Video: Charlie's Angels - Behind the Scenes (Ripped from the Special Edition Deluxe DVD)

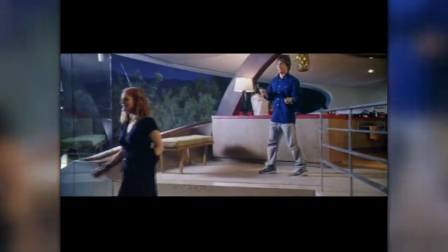17:03 We wanted to look into a John Lautner style of architecture. Even though we didn't have much time, we knew we had an opportunity to make it really special.
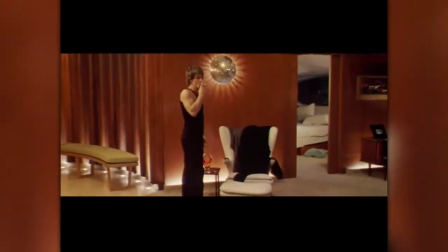17:10 It is the kind of play toy that a kid who's just done a dot-com company would buy, because it's cool.
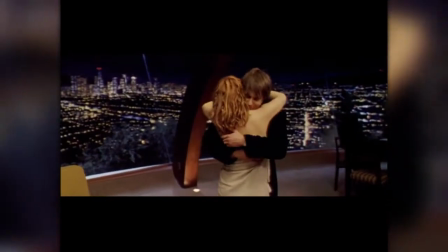17:16 It's a great chick pad, real 50s, 60s modern. Big, huge panels of glass.
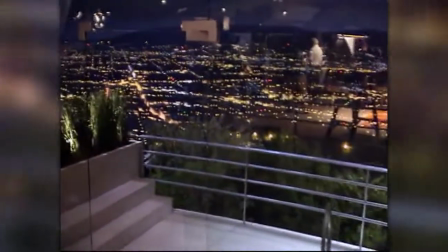17:21 Each one of them was a different size and a different shape. And surrounded by trees and this beautiful landscape out in the south, which is downtown LA.
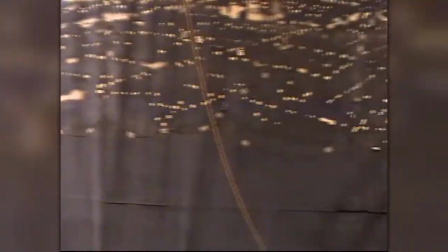17:29 We did a very large backing. I think it was 160 feet by 35 feet. And we put on maybe 1,200 little blinking lights. I would go there every day and I'd look around at the stage and I couldn't believe it. It was a set. I couldn't believe it. We had great fun with sets like the mainframe where Natalie breaks in. Very stylized, very high-tech. You didn't know from one room to the next what was going to happen. Borderline James Bondish kind of feel. The other part of Red Star was the outside of the mainframe.
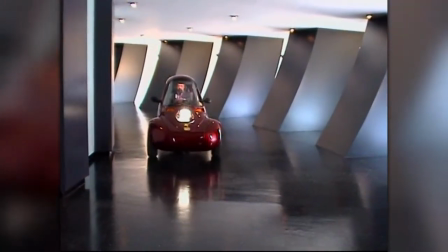17:57 I had designed this circular hallway. Then McGee had this idea of the bathroom.
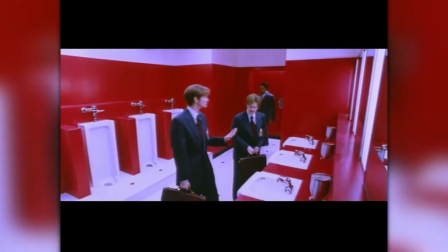18:02 And as an homage to Stanley Kubrick, it is exactly the bathroom in The Shining.
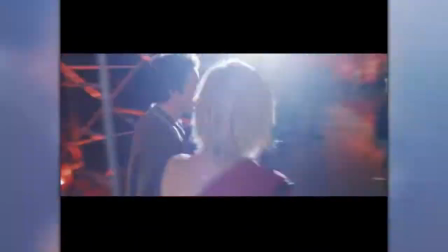18:09 I hope you like to dance. Are you kidding? I love to dance.
The Soul Train set was McGee's idea right from the beginning.
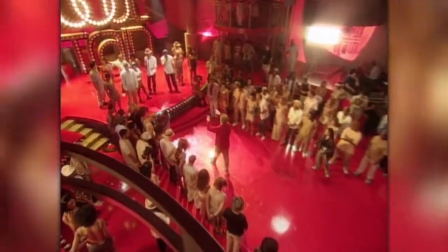18:15 He wanted Soul Train. That was it. He wanted Soul Train. That was fun. It was using the existing Soul Train. And we added a few things to it. We added a lot of red. I wanted it red, because I wanted it red hot.
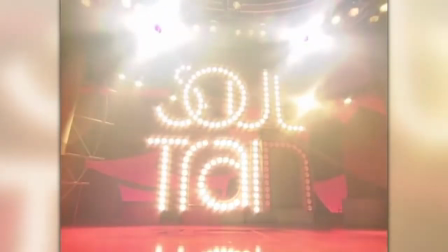18:26 I wanted lacquer, and I wanted flashy, bright, vaudeville, winky-blinky style lights. It says Soul Train, Soul Train, Soul Train. So we went in, and I made this giant Soul Train sign with the lights.
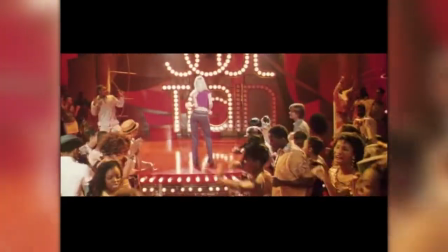18:37 Of course, all of that means nothing, because Cameron stole the show with that.
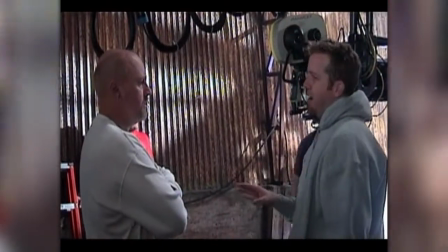18:43 It's just great when you have somebody on your team who you can just give a few words of description, and they just go for it, and they make you look good. Proof's in the pudding and up there on the screen.
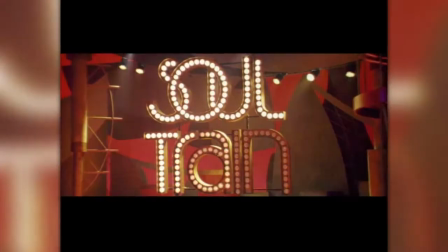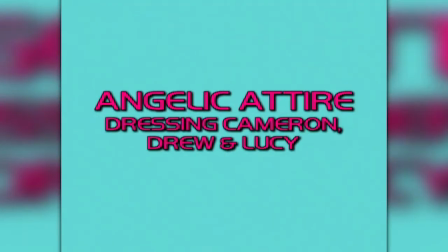19:00 That's a very nice costume, young lady. What do you find most engaging about the Three Angels?
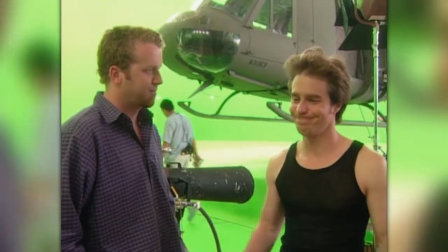19:06 Their wardrobes.
I mean, the emphasis clearly in a Charlie's Angels film, the angels gotta look absolutely extraordinary. They look damn good.
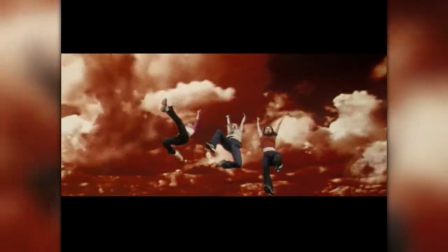19:19 When they are as casual as sort of t-shirts and jeans and doing their sort of surfer girl thing, or when they have the red sparkly dress, or when they're in wetsuits coming out of the ocean,
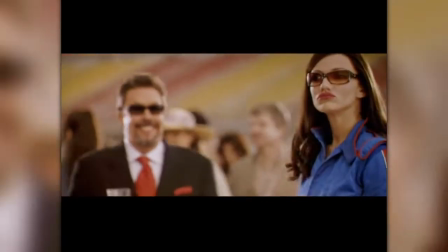19:27 or when they're in, you know, the pit suits from the race car scene, they always need to look their best.
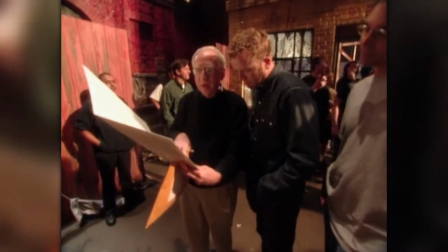19:31 And, you know, Joe Alesi convinced me of the importance of taking each lady for who she is.
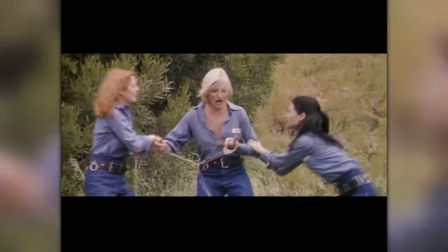19:36 With the original show, the three girls were quite similar in terms of their body types. Our look is much more individual per actress than I think maybe the original was.
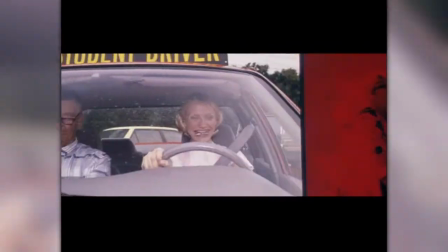19:44 Once upon a time, there were three very different little girls.
Cameron's, we sort of went with a California, very fresh, spontaneous.
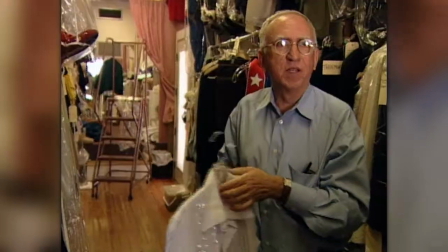19:52 They don't call me Balls Out Natalie for nothing.
She's a waitress in one of the parties. But it's, again, just a really sort of clear, quick statement of somebody who really wants to just put an outfit on and get there. Well, Dylan's character has a little tramp to her, you know, a little free loving and free living.
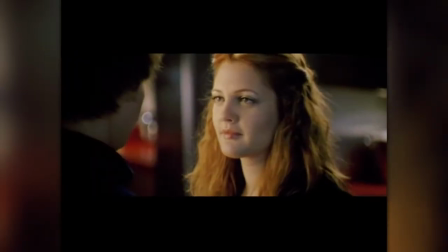20:08 She's so cool, and she's just tough, you know, and she's sexy. I
I want to shake. I'm more a flower child in a relaxed way.
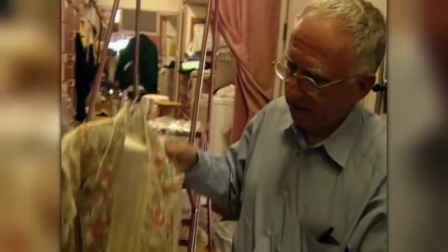20:16 So what I've done is done taking things like an old Spanish shawl and done some vintage work.
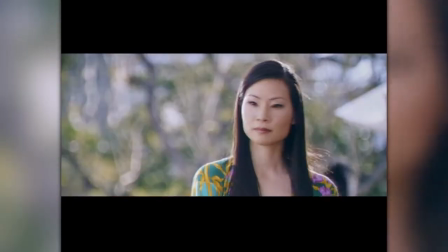20:21 Colors are softer as opposed to some of the other angels. Lucy's character is more cosmopolitan, international.
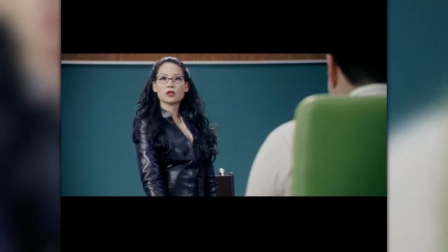20:28 She's high class. She wears a lot of black in the movie.
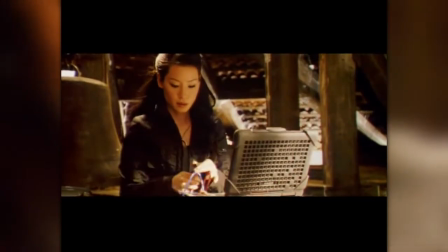20:33 Her palette is a much stronger, darker, a little more serious. And we use a lot of very form-fitting leather on her, fitted leather jackets.
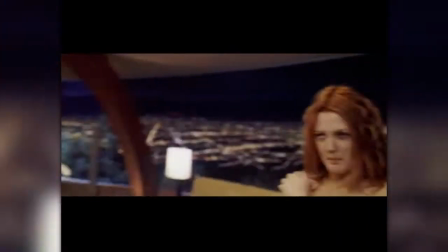20:40 And Bosley.
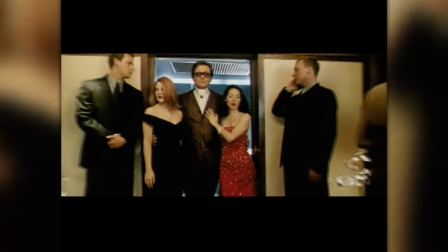20:43 Yeah, we sort of found a time frame, which I think was the late 60s, early 70s, and patterned all of his clothes after that.
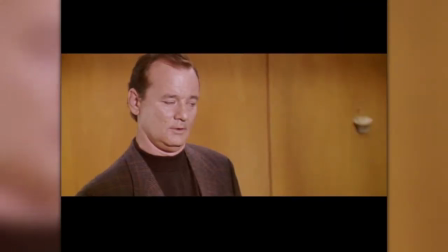20:49 He wears some open collar shirts, mock turtlenecks, which are great. Again, a very sort of late 60s kind of vibe. They're guys that found a look at some point in their life and stuck with it. It may never have really existed, but it's definitely not coming back.
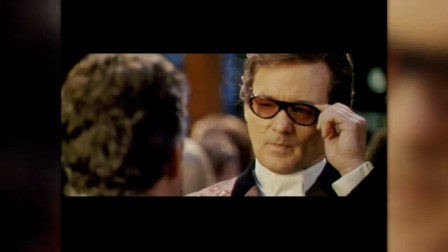21:03 It may have only worked for an hour. It's sort of like out of a 1964 Playboy magazine.